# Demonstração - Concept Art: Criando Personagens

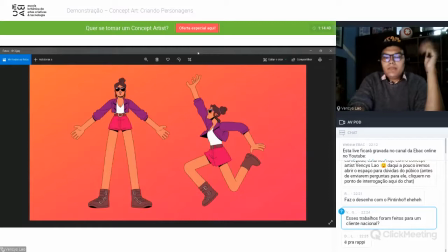E aqui também a gente sugeriu uma pose que a gente julgava difícil na hora de... na hora de animar, assim, sabe? Então aqui a gente fez uma sugestão Também de pose Que ficasse engraçado,
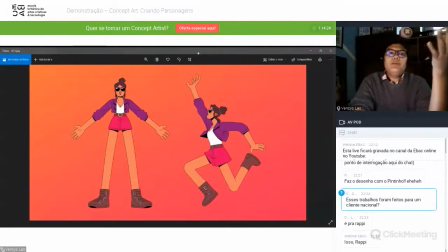que ficasse dinâmico Na hora de criar E também ajuda como material de referência Para quem for modelar, no caso
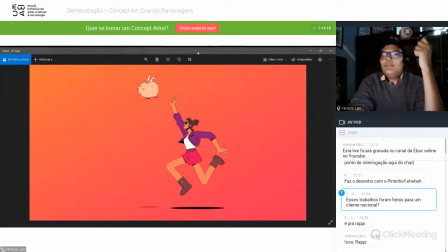Então aí também Foi divertido fazer esse porquinho também
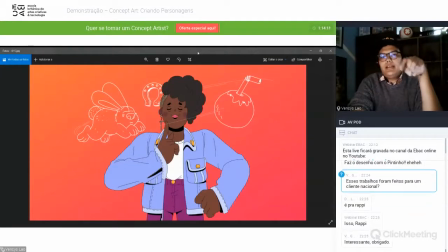Tem um filme Que também tem umas imagens As imagens que foi passada No filme também era só com linhas Era em 3D também só que em linhas foi bem massa de fazer também. A parte de vestimenta foi bem divertida,
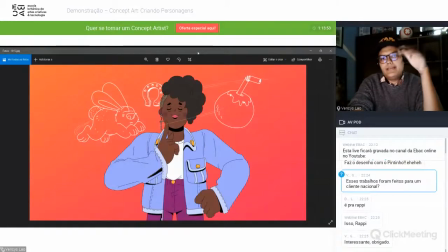porque a pesquisa em cima de roupa foi gigante, assim, sabe? Então, acaba aumentando os seus skills para vestimenta, sabe? E eu acho bem divertido.
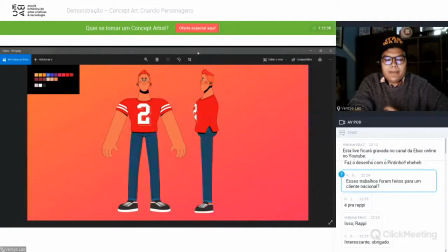Aqui tem, ali em cima, na caixinha preta, você vê que tem uma paleta também, que às vezes a gente mandava junto com o personagem, isso ajudava também na hora do de fazer a CGI, né? A iluminação também ia interferir nas cores, né?
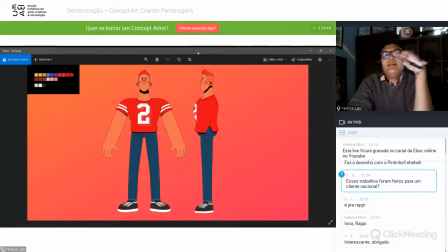E aí, mesmo assim, a gente sugeria. Então, tudo isso serve de material e na hora de você fazer um conceito de personagens
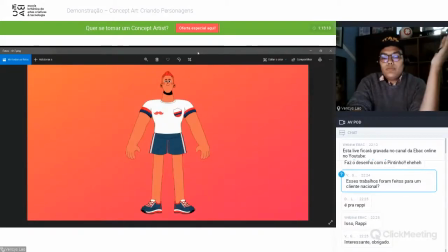eles vai jogar muito quem for fazer a parte da animação, né?
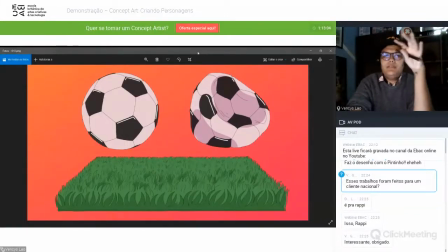E aqui também tem alguns propos também, que como eu falei, em cada filme, né, tinha. Esse aqui ficou bem divertido também, porque é só um tapetinho de grama e a bola murcha e cheia, assim.
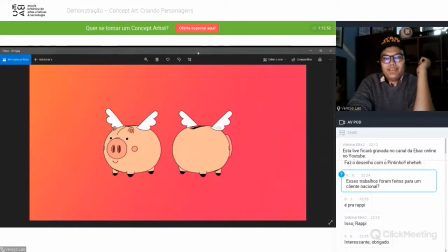E o porquinho que tinha lá também.
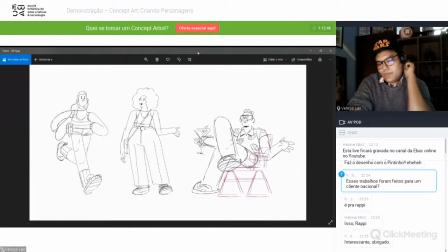Aqui foram uns estudos, né, antes de começar a usar os personagens, esses foram os primeiros estudos de personagens, assim, sabe? Pra entender a geometria, como funcionar. Foi daqui que a gente entendeu que a cabeça ia ser pequenininha, os membros ia ser mais alongados, sabe?
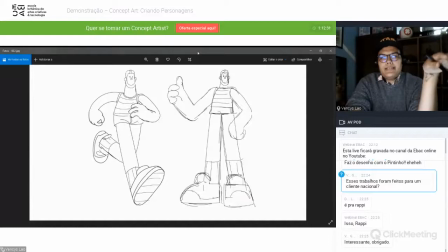E aí, trabalhando nessa primeira versão do carinha aqui correndo, a gente fez ele parado, porque daí você entende melhor tudo isso que eu falei, né?
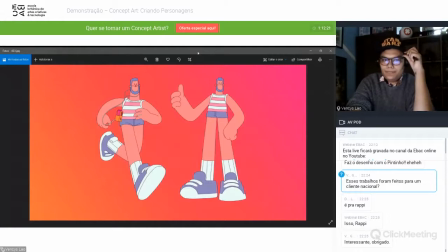E aqui a primeira opção de cor. Beleza?
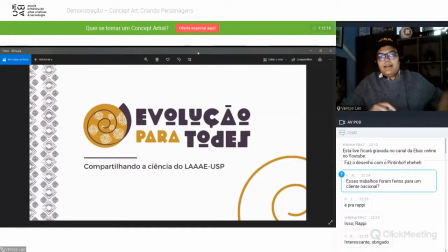Então, esse aqui foi o material que eu trouxe para esse filme da RAP, né? E aí, agora aqui, foi a concepção de personagens, tem pouca arte aqui nesse caso,
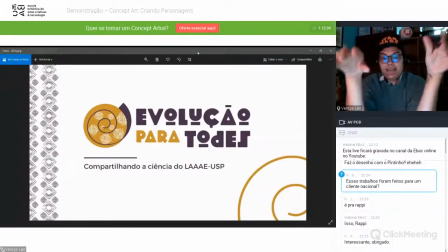mas foi a concepção de arte para uma série para a internet, chamada Evolução para Todos.
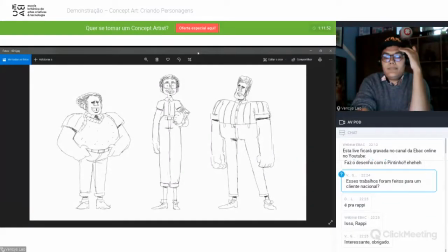Aqui também, eu comecei sugerindo personagens e precisava ser uma coisa mais flat, mais chapada. E se vocês olham aqui no personagem, ele é bem tridimensional, né? Ele é bem redondinho, você entende bem a curvatura, você entende como funciona toda essa...
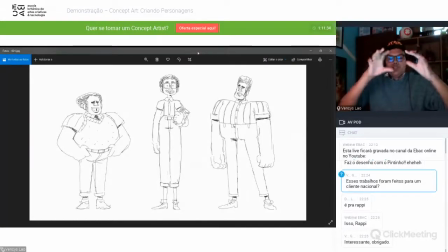Todo o shape dele, né? Mas eles não podiam ser assim, porque a animação, nesse caso, foi pensada para ser algo mais flat, mais chapadinho, assim, sabe?
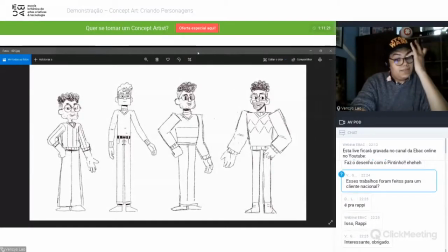Então, em cima desses personagens, a gente criou esse. Aqui, se vocês repararem
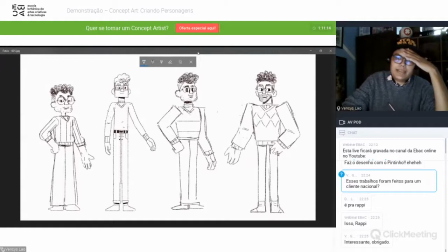O braço Ele é recortado É como se ele fosse um recorte Mesmo assim, sabe Aqui ainda está muito tridimensional Ainda, né E aqui também, mas aqui já consegue Ver um lance mais de recorte Mais chapado